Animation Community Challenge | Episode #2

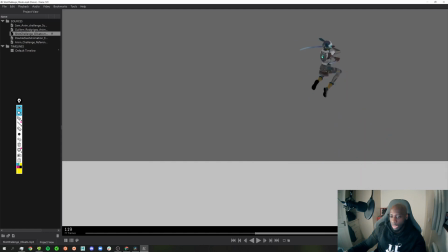And then even here, that's fine, but again, I'd like to see more follow through and overlap on the swords themselves. So for example, when we're having this pose here, let's use the yellow pen, and we've got the final pose here.
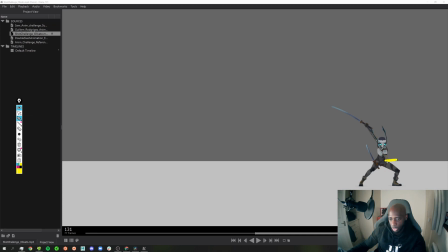I would actually exaggerate this. So I'd put the hips over here, I'd have a straight leg here, I'd have a bent leg here like you got there, I'd have this tucked over here a bit more, arm over here like this, and then this arm kind of almost bent backwards like that.
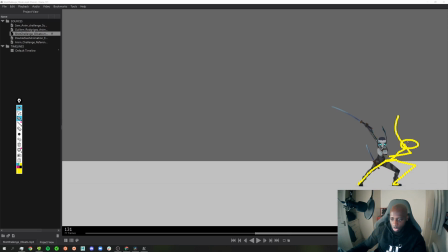Let me draw the head, so the head's there like that. I'm going to get a different color for the swords, and then the swords can be like that, and then kind of like that. And then I would have it kind of relax and then settle
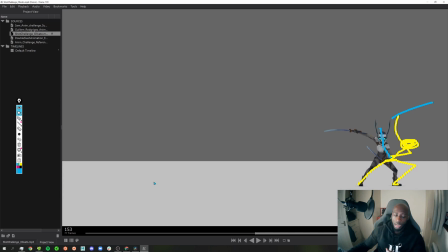into a into the standing pose that you saw in the reference, because that's something that I see that you've omitted from your animation, and is something that would really help the animation basically finish.
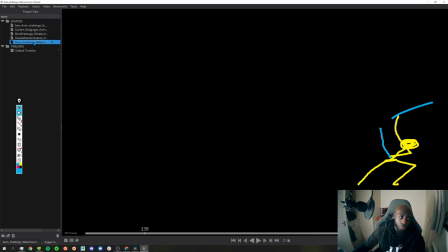And so if we go back to the actual reference itself and get this terrible stickman drawing off screen,
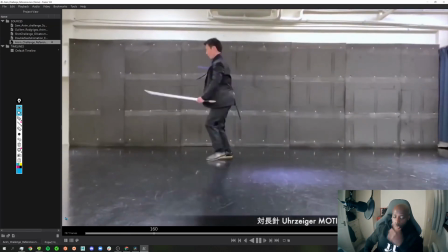and let's just play it through and just watch it for a second, you can see what's happening with the with this arm here.
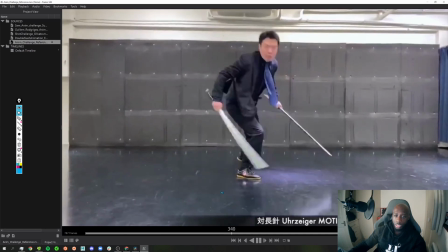You can see it really follows through before it settles into that final resting pose.
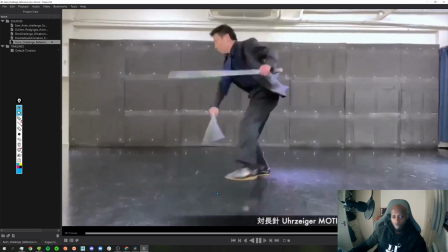You can see it there. And that's what's missing in your animation.
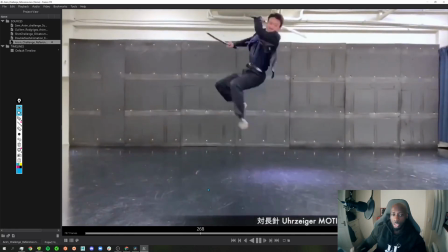You're missing that same follow through and overlap. And honestly, adjusting those poses, not having it jump so high, is going to make your animation not only feel
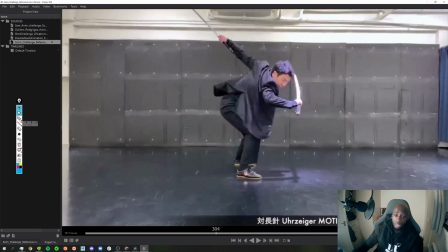better, it's going to feel smoother, and it's going to feel better in general. And that's just generally what I do to improve your animation.
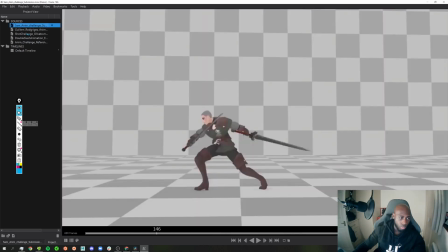So again, to reiterate, sorry, wrong one, I believe it was this one.
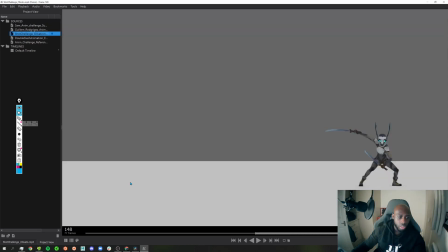Yep. So Olivato, what I would do to improve this animation, although I kind of like the whole high bouncing bunny rabbit effect, I wouldn't have it jump so high, for one. I'd make sure that the second jump isn't as high as the first jump, so that it feels like the momentum is carrying through.
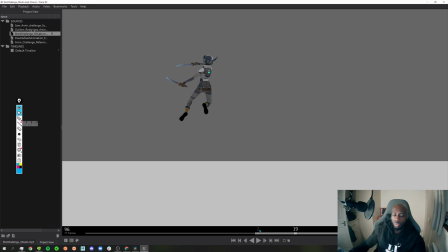So it feels like he's doing like jumping attacks rather than it doesn't make sense for the second jump to be higher than the first. Honestly, it will help the animation a lot. I think the animation itself in general is actually pretty good.
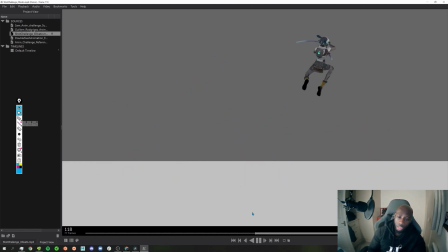It's just small things that need to be done to make it a little better, and that's just really comes down to the posing, some more follow through and overlap on the arms, like make the arms feel a little bit softer. Probably some overlap on the chest as well would really help. And then, as I keep mentioning, don't make it jump so high, or if you're going to make it jump this high, make it travel a lot further.
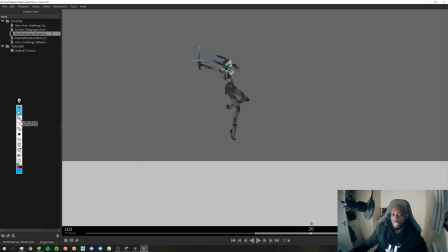And another thing as well, if you're going to make it travel a lot further, it means that you're going to have longer holds in the air as well, so that's going to be a lot of work. So the thing that I'll do is I'll reduce the height of the animation, because it's the quickest way to get the most effective result as possible.
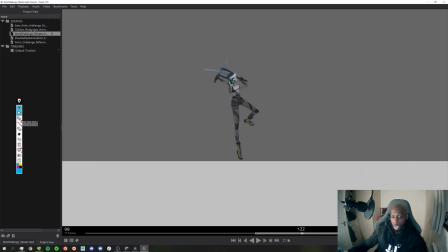And then yeah, I like the little wobble that you've done with the ears there. Might be a little too exaggerated, but that's okay, it's completely fine.
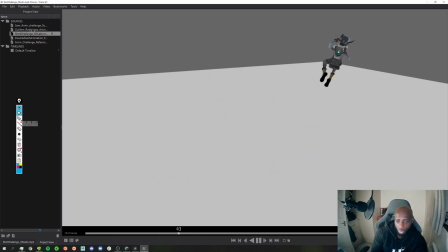So let's look at it again, just see if I see anything else. No, that's pretty much it.
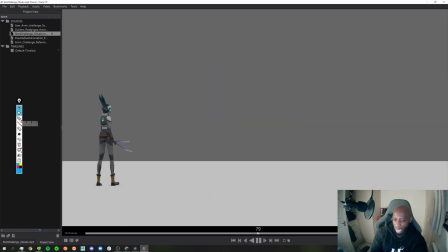I think if you just do that and adjust those poses and the timing a little bit and the height of the jumps, I think this animation will be fine.
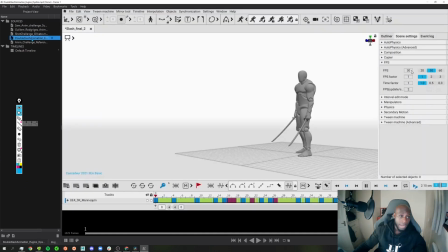So good job overall. So next, what we have is this animation from Eugene. He's I believe he's one of the developers at Cascaduer. And Cascaduer, for those of you who don't know, is an animation software that is actually really, really good.
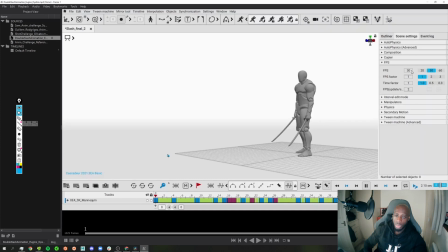It's a physics-based animation software, and it does a lot of work for you. Like for example, you have FK and IK built into the same rig, similar to what Biped is like in 3ds Max. So similar, but I'm gonna be honest with you, I've used Cascaduer before, and it's much better than Biped's Biped in 3ds Max.
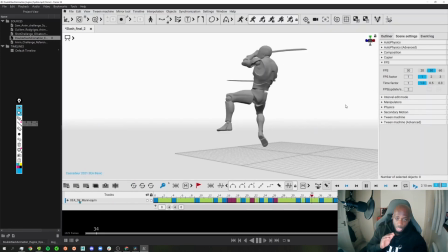It just is. So let's look at your animation, because that's what we're here for.
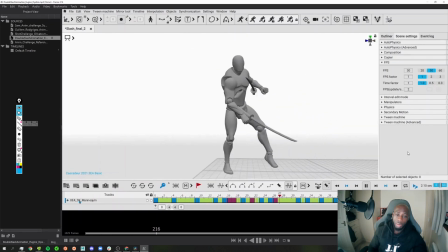So first thing I want to say, I noticed, is that your animation is pretty much a dead stamp of the actual reference.